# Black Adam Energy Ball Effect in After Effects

And so if you mix those two colors together or if you look in between those two colors, you're going to see purple. So I think purple would be a nice color reflection that would complement the sky.
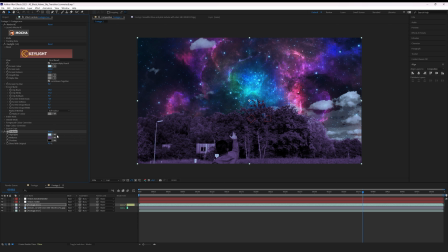(4:15)
So what I'm going to do is pick a purplish color for the tritone and for the highlight we can go for a bright bluish kind of color just so we get some variation in there. Obviously this is going to be too much so play with the blending here to make it look like something different.
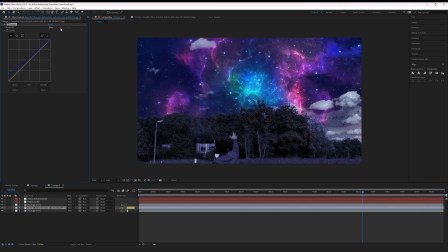(4:30)
I'm also going to add a curves to this sky and I'm going to bring the shadows for blue a little bit up and also a little bit of green so I get a nicer sky. I'm also going to add a little bit of contrast in there, just to make it my own. So now we need to parent our sky to our tracked background, so the sky would actually move along with our shot,
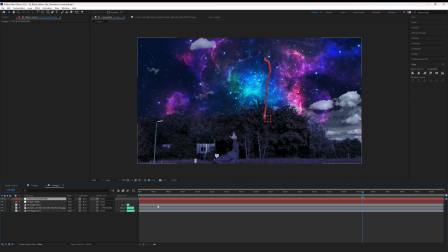(4:49)
and also make sure it's scaled big enough so it actually moves along, or when it actually goes out of the frame, that you still make sure that it's in the shot. And you do that by scaling it up a little bit, cheating a little bit, or using the motion tile. Now we need our transition clip, which comes from Storyblocks.
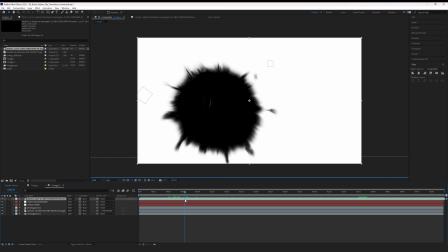(5:04)
This is a really cool ink drop that is falling here, and yeah, this is going to be our transition.
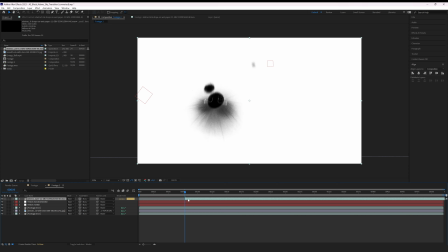(5:09)
I'm going to cut this wherever the ink drop hits for the first time and I'm also going to invert the shot so we
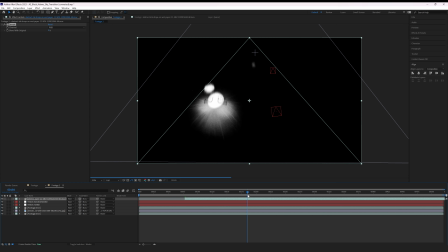(5:15)
have a white ink drop instead of a black one because everything that is white is going to be seen and everything that is black isn't. And here is actually a really fun and new update in Adobe After Effects.
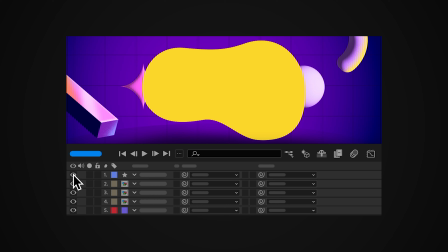(5:25)
Luma mats and tracked mats have been completely rethought before you needed to have that layer on top of the other layer and duplicate it multiple times.
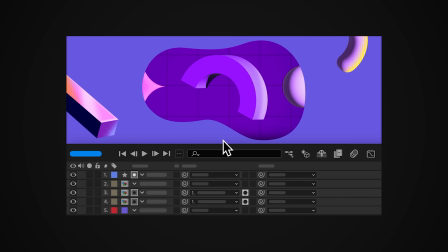(5:33)
Now you can simply parent your original object to the layer that you want to use as a Luma mat.
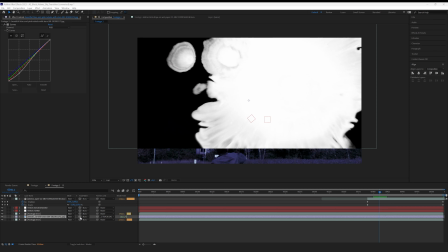(5:37)
So in this case I'm going to pick with my sky to the luma mat and voila I have my transition I just have to click this button right
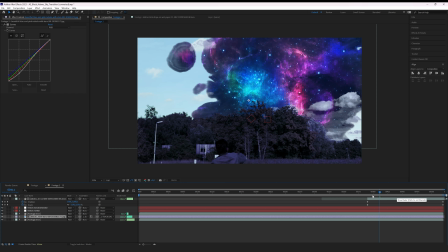(5:43)
here to make sure it's a luma mat and now we can see this cool I'm also going to scale the ink a little bit up over time just so you don't see any black over time so it actually grows over the entire sky and now the entire sky has
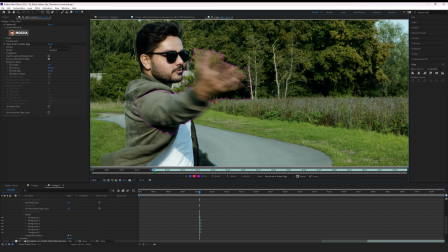(5:57)
been replaced so now I need to create a roto of my hand so I'm going to duplicate my original footage once again I'm going to trim it only to
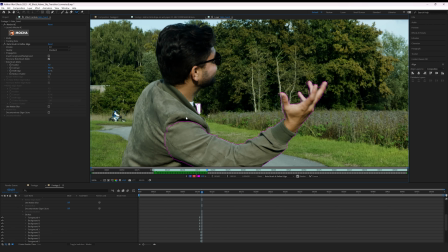(6:04)
the time where i'm actually catching an energy ball and releasing it because i only need a roto for that time and i'm quickly going to do an entire
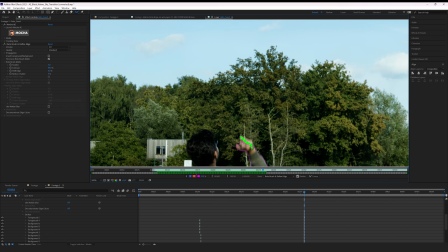(6:12)
roto of my hand just so it becomes the foreground when i have my energy ball in the shot then i'm going to freeze this roto
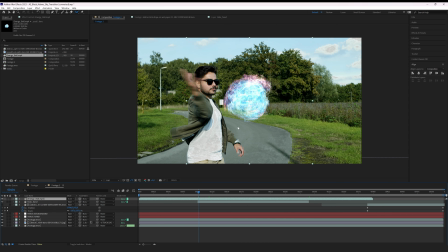(6:19)
and leave it as is now we need to import our energy ball i'm also going to change this to a screen or add mode
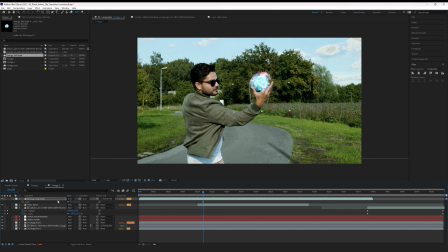(6:26)
and i'm also going to scale it down to fit my hand size i'm going to place it in here and also bring it below the roto layer so you
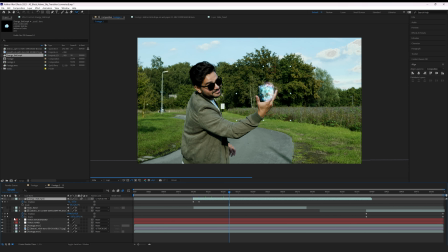(6:33)
can actually see your hands on top of it. I'm also going to parent it to the track of my hand so it actually follows my hand motion but it's possible that you will also have to
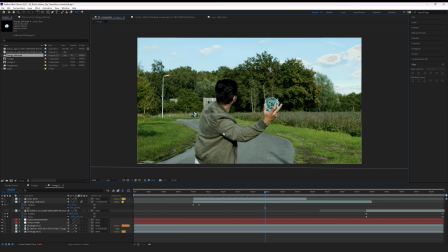(6:42)
hand animate it here and there to make sure that it's in the exact same spot so adding keyframes for the position and scale is something that
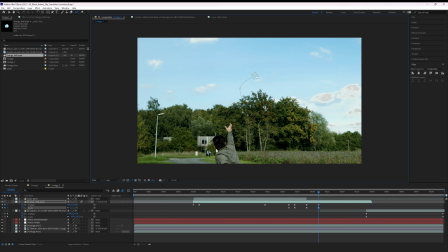(6:49)
you'll have to do as well. Then at the position where I'm actually ready to launch I'm going to create new keyframes for a position and scale and then a little bit further in time
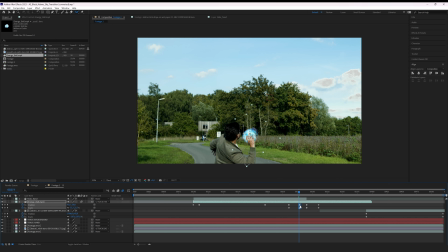(6:57)
I'm going to reposition it just a little bit further and scale it quite down so it looks like it's being shot into the depth of
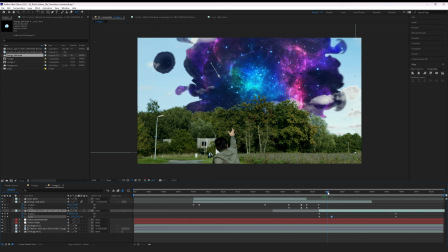(7:04)
space there we can trim this and this is going to start our transition to our sky so make sure that these times match up
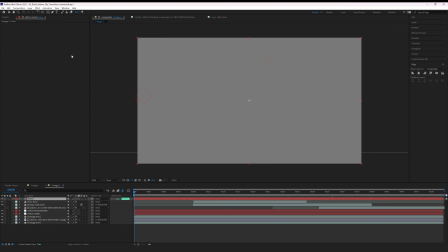(7:10)
and then we're also going to animate our tritone effect in so in the beginning we don't want any colors to be affected and then over time as the ink
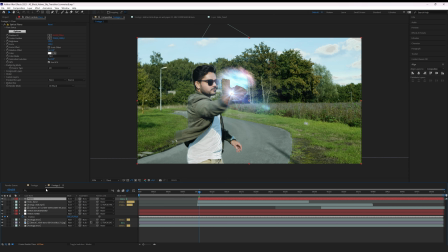(7:17)
is actually spreading out now we want to gradually introduce that tritone effect i'm also going to add a new solid with a optical flares effect
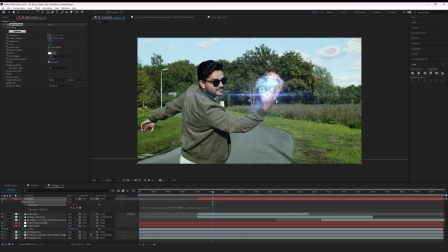(7:25)
to it applied and i'm also going to parent the optical flares to the track of my hand so that i have a flare on top of my energy
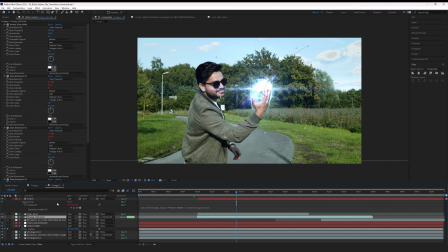(7:32)
ball to give a little bit more of an energy vibe i'm also going to play with the brightness of the flare and animate this over
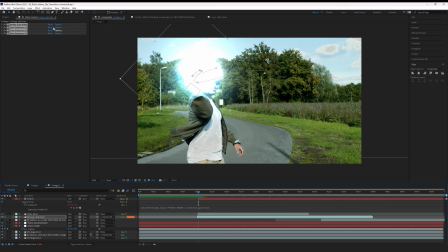(7:39)
time so at the beginning it's really bright when i catch it it lowers a little bit and when i launch it i obviously trim it then play around
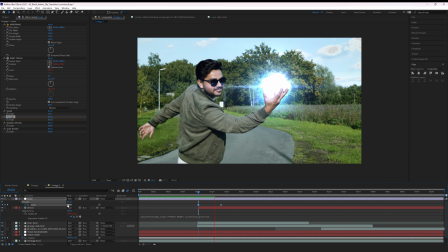(7:46)
with screen shakes to enhance the effect a little bit more and also play with some glows for
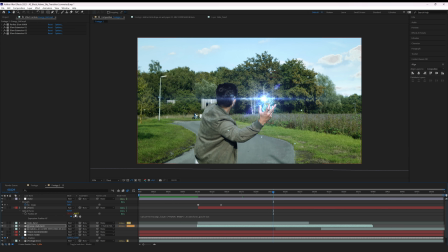(7:51)
my energy ball I also used a perfect glow just to give it a little bit more of that yeah you know and yeah there we have our entire effect now it's time to check it out I hope you enjoy all